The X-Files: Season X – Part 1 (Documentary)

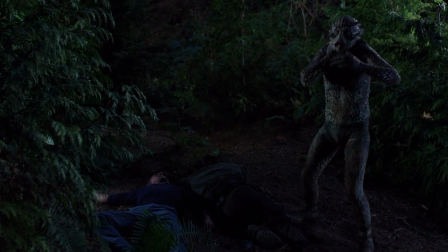1973s
But just to turn the werewolf myth on its head like that is kind of brilliant.
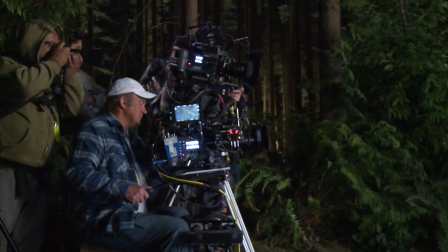1979s
To think about it the other way, it gives you more empathy for the creature that turns. And I think if we had that empathy for werewolves, we wouldn't be hunting them so often.
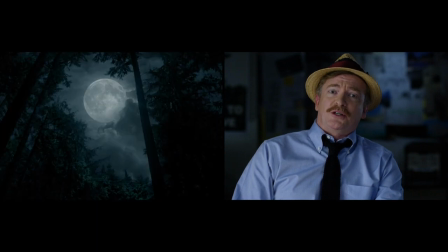1989s
It's not their fault that they change, you know? What we should be doing is doing something with the moon, stopping that from going full.
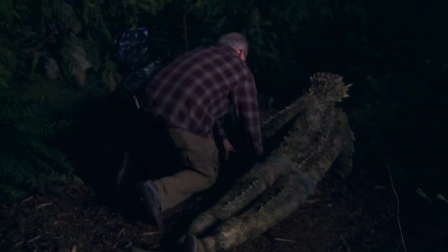1997s
I always wanted a more classic universal horror, Frankenstein, Creature of the Black Lagoon type of thing.
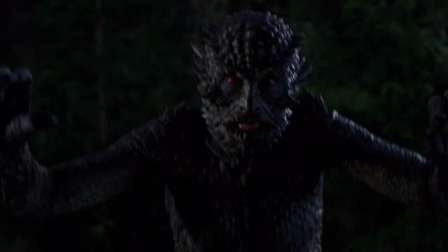2003s
It's supposed to be a horror monster, but I also need to kind of do some funny stuff with the monster.
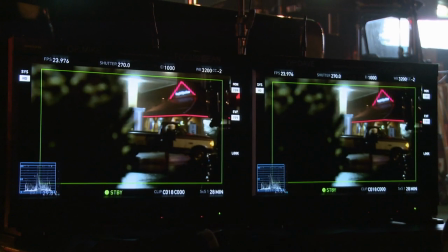2008s
So he's got to be more mobile and just practical things like that. But the special effects makeup guy, when you go monster, they just get all excited.
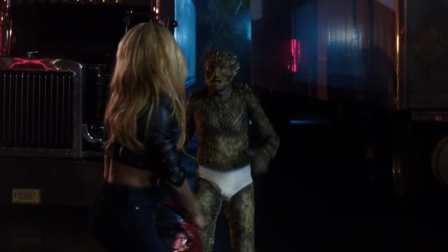2016s
So that kind of takes care of itself.
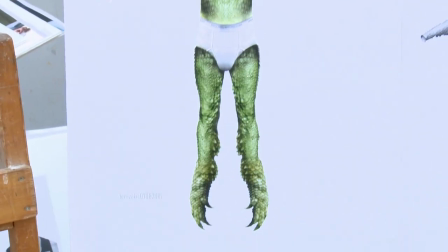2020s
Pretty much how I started the whole concept is first I found the right pair of underwear to work with. And then I built the scales out from the underwear.
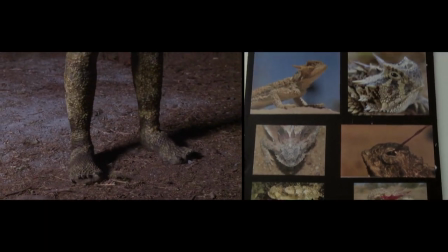2028s
It's based off a Texas horned lizard, which is a creature that spits blood from its eye as a defense mechanism.
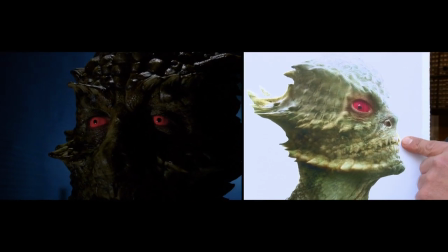2034s
Darren didn't want to physically see the character spit blood out of its eyes.
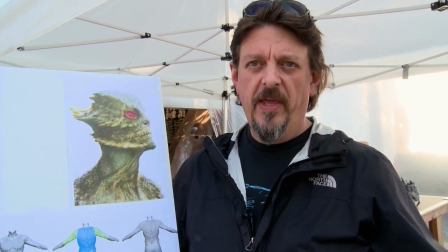2039s
So I thought, okay, well, the next best thing would be, why not make the eyes of the character red so the blood is always present. You know, the fluke man was, like, really thick and heavy, and I wanted to make sure that this monster had facial expressions and stuff like that. I was talking to Bill about it, you know, we're going back and forth, and I go, you know, I don't know if you know, but, like, I was the guy in the fluke man.
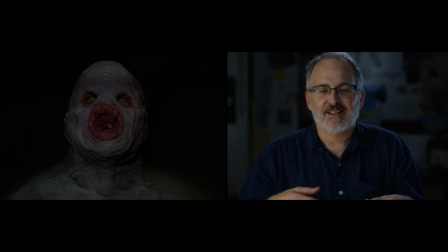2058s
And he goes, yeah, I know, I was the assistant makeup guy. Like, I didn't recognize him. So it was kind of nice all these years.
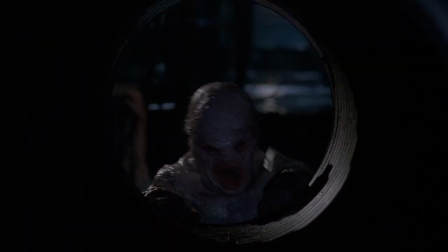2063s
Now he's doing the design to be able to talk about that. We covered him from head to toe in a full rubber suit that weighed maybe 120 pounds.
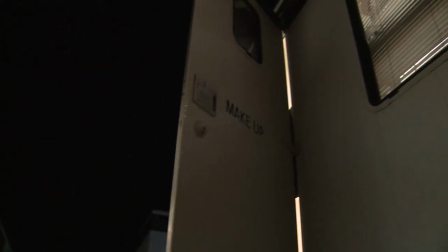2073s
I assured Darren that it would be a much less cumbersome experience than what we had done prior and
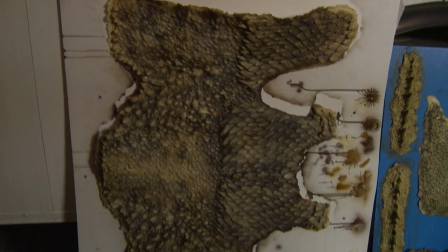2078s
I decided to take a different approach to treat all the pieces as separate individual appliances.
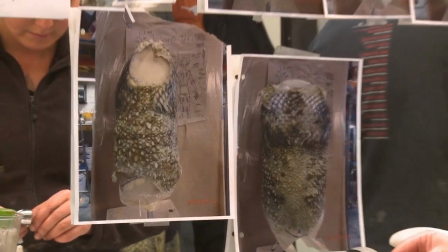2084s
Pre-painting everything in my shop and then when we went to set it was just a matter of assembling the puzzle.
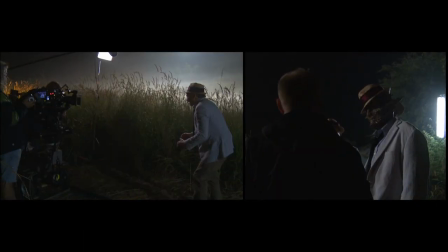2089s
There is the reptilian side of the character, his true self. Ryan plays that role that's my double so he
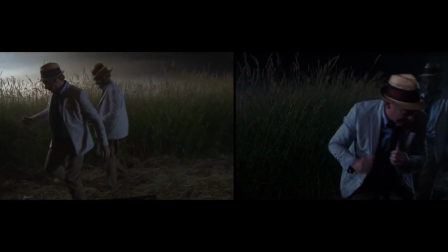2098s
dresses in the entire outfit so that when I transform he can do the movements
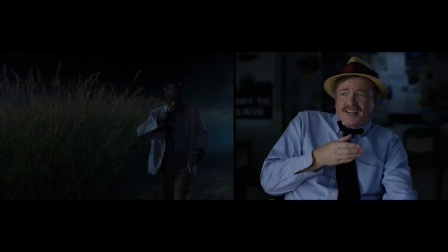2103s
and be the lizard and I'd be sitting back in my chair having another coffee good work Ryan I wouldn't have run like that although
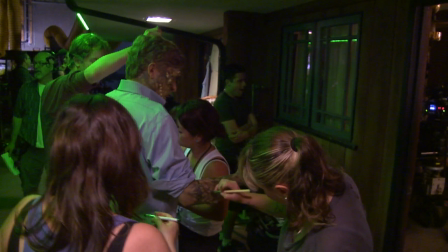2114s
I had to do the mid transformation so I have to have I think 40% of the makeup on it felt good actually because
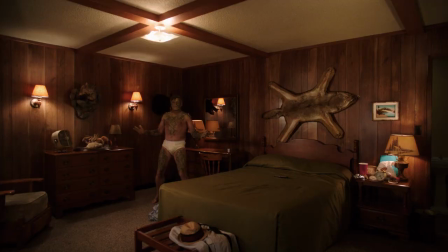2123s
I felt like it was more relaxing being the creature I was supposed to be
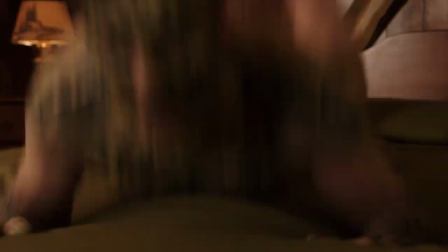2128s
rather than that human that I had become so my awkward human behavior which when
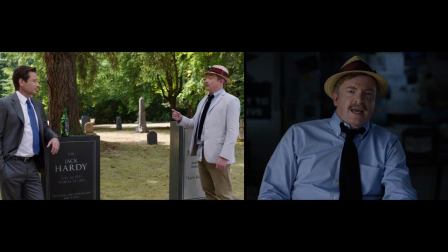2132s
you see it you may think oh why is he acting like that is he just a bad actor no it's me acting as a human for the first time
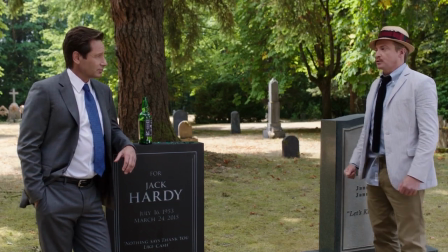2140s
sorry I saw a fly well I tried
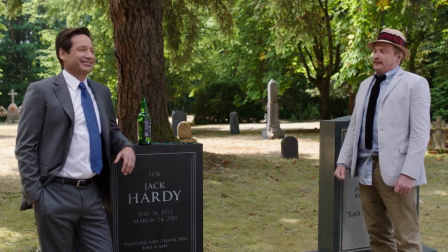2145s
haven't got me old tongue the lizard isn't innocent I want to help you and Reese plays
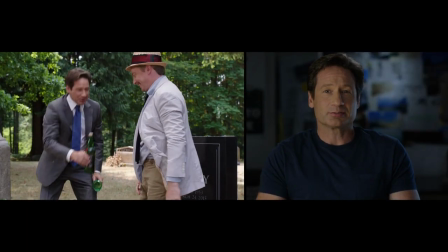2150s
an innocent Well, not like a wide-eyed, doe-eyed innocent, but there's a certain kind of innocence to him, just having been working with him.
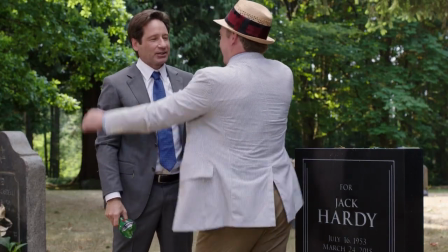2158s Strangle me. Okay. Ready?
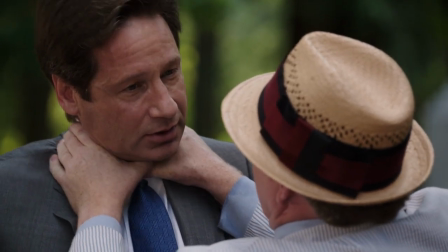2163s I know what you're trying to do. The green glass, the appendix.
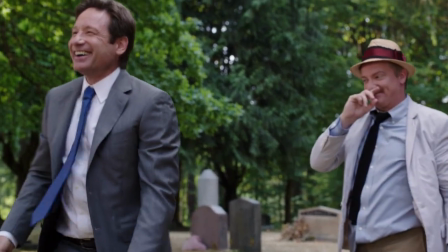2170s But that's good. Oh, let's go from the top, then.
I have always, even back in the old scripts, felt that David kind of got my sense of humor.
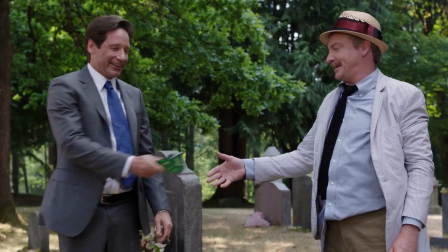2177s I think that's funny. That's funny. Let's do that again.
And not everybody does. or he may have a different variation on the joke and we'll have a little discussion about what is the best way to do it, but those are just tweaks.
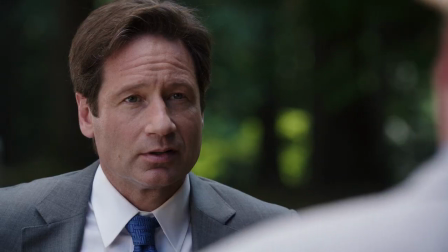2189s And just as I gave up the search, I saw him. Dagu! Keep getting bigger there? All right.
You know, we kind of tried to flex in different ways. When we do scenes, you know, bigger, smaller, that would be our vocabulary.
Dagu!
You know, and there's this gradation of reality and funny and it's sliding around.
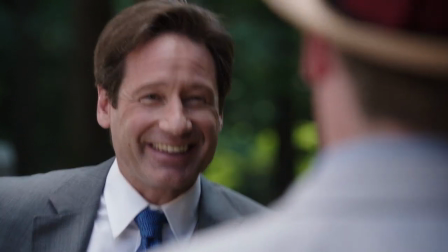2211s That wasn't huge? OK, alright. Dagoo!
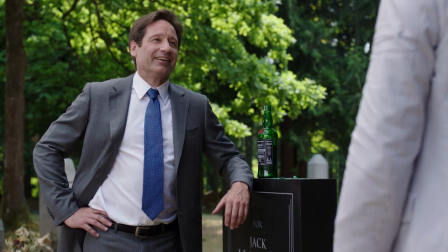2218s No, the man who had bit me and turned me into a human. Really?